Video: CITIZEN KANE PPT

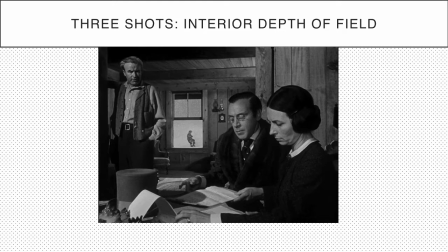8:15 He can't hear what's going on. We hear some shouting from him through the window. He's playing a sort of Civil War reenactment where he's pretending to be a Union soldier. He's talking about Andrew Jackson. There's all sorts of, this and that going on behind us.
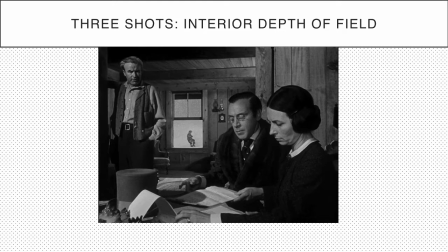8:32 There's a kind of, it's a historical conflation, I suppose, in a sense. The father is in the middle ground, and he's sort of griping and complaining about the fact that he wasn't asked about the contracts that they're signing. He seems to have no authority whatsoever concerning what happens to the son.
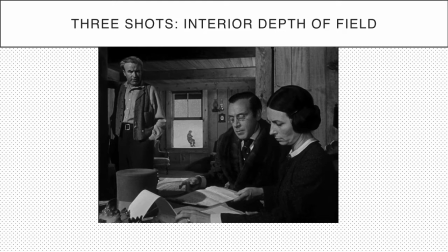8:50 In the middle foreground is Thatcher. He's going through the contracts and describing what the expectations are, et cetera, et cetera.
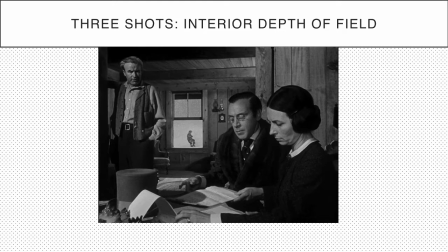9:02 He's dotting the I's and crossing the T's. And then in the extreme foreground is the mother, who's sitting there very sternly, very stolidly, and going through this material with Thatcher to make sure that it's right. She is in the most dominant position.
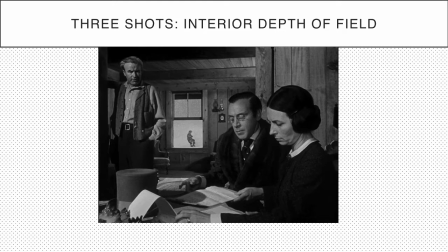9:17 And here's the point I want to get at here. Within compositional logic, 2 things determine where our attention goes. The first of them is size. So the largest object tends to draw our attention. And this is particularly true of faces because the human eye is drawn first and foremost to the face.
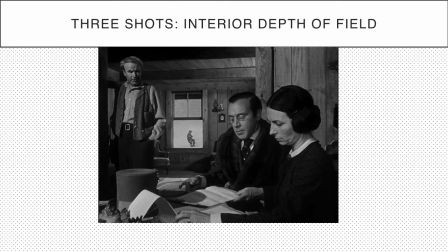9:36 So the mother is visually dominating this space. And by the way, she will continue to do so throughout the entire sequence, even as she recedes into the back of the room as we cut to the 3rd shot in this scene. The second is volume. right?
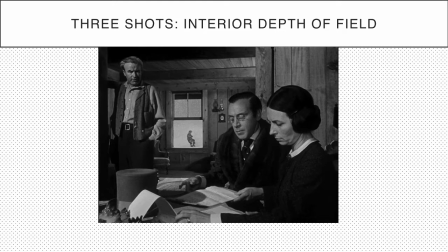9:52 And volume can be the literal filling of space with an object, but more, colloquially, we think of volume as sound. She is the loudest voice in this scene as well. She's talking over other characters.
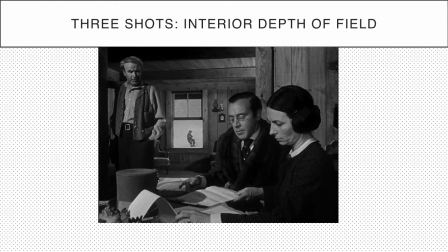10:06 She's asking questions, or she's uh, squashing commentary, or whatever the case may be. She's an incredibly powerful figure in this scene. I'm going to come back to why that's important in a second here. There is actually a third element of dominance, but since we're looking at a visual image, you can't really see it here.
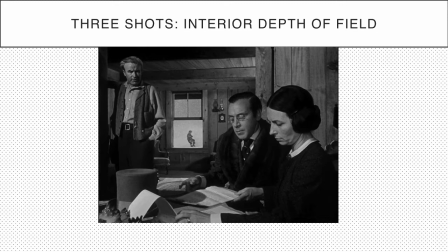10:24 But if you go through the scene and you watch it again, movement is the other way that our eye is drawn. When an object is moving, our eye is drawn to it out of a kind of evolutionary survival mechanism. We want to make sure that something isn't coming at us, right? We just sort of have that natural attraction to moving objects.
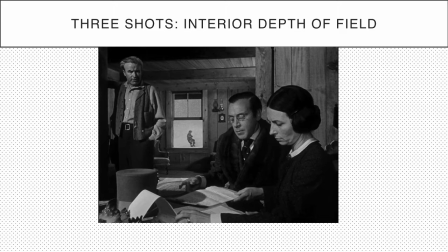10:43 The order of distance is incredibly important here, but so are the voices. And I want to draw attention to that. The power arrangement within the room, from mother to Thatcher to father to son, is mirrored in the cacophony of voices.
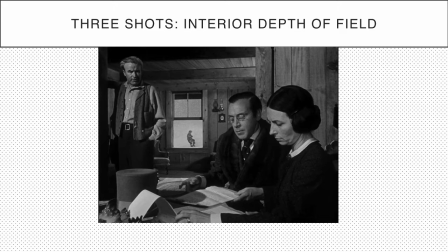10:59 The mother and Thatcher are discussing the contract arrangements vigorously over the father, who's griping about being left out of the decision. That is, until he hears about the annual pension that he's going to receive, and suddenly he simmers down. Obviously, very cynical point here.
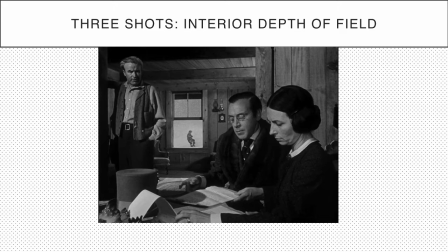11:15 Charlie is oblivious, doing his battle reenactment out in the snow, and we're simply observing him from a distance. Now, Orson Welles is famous for developing this style of overlapping dialogue as a way of showing how characters try to dominate and control each other.
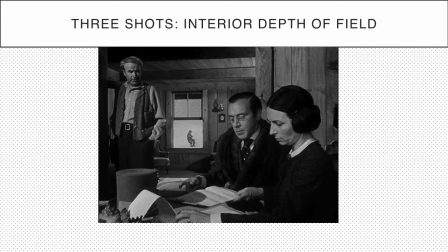11:34 It's about interpersonal politics. And we certainly see that at play here. And it's going to become very important in a second when we start to think about what's actually happening in this scene.
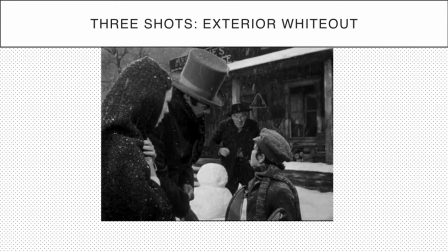11:51 Up to this point, we've been watching four separate stories. Charlie's been playing outside on his own. The three adults have been inside, essentially debating what's going to happen, or at least somewhat in conflict with each other.
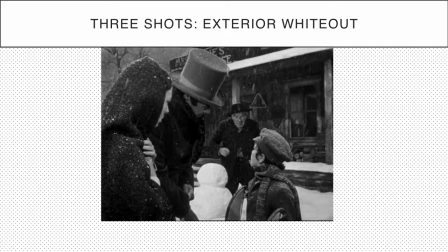12:05 There's a power struggle going on, to which Charlie is oblivious. In the third shot of this scene, we see those four stories come together. And they come together in the form of acts of coercion or explanation.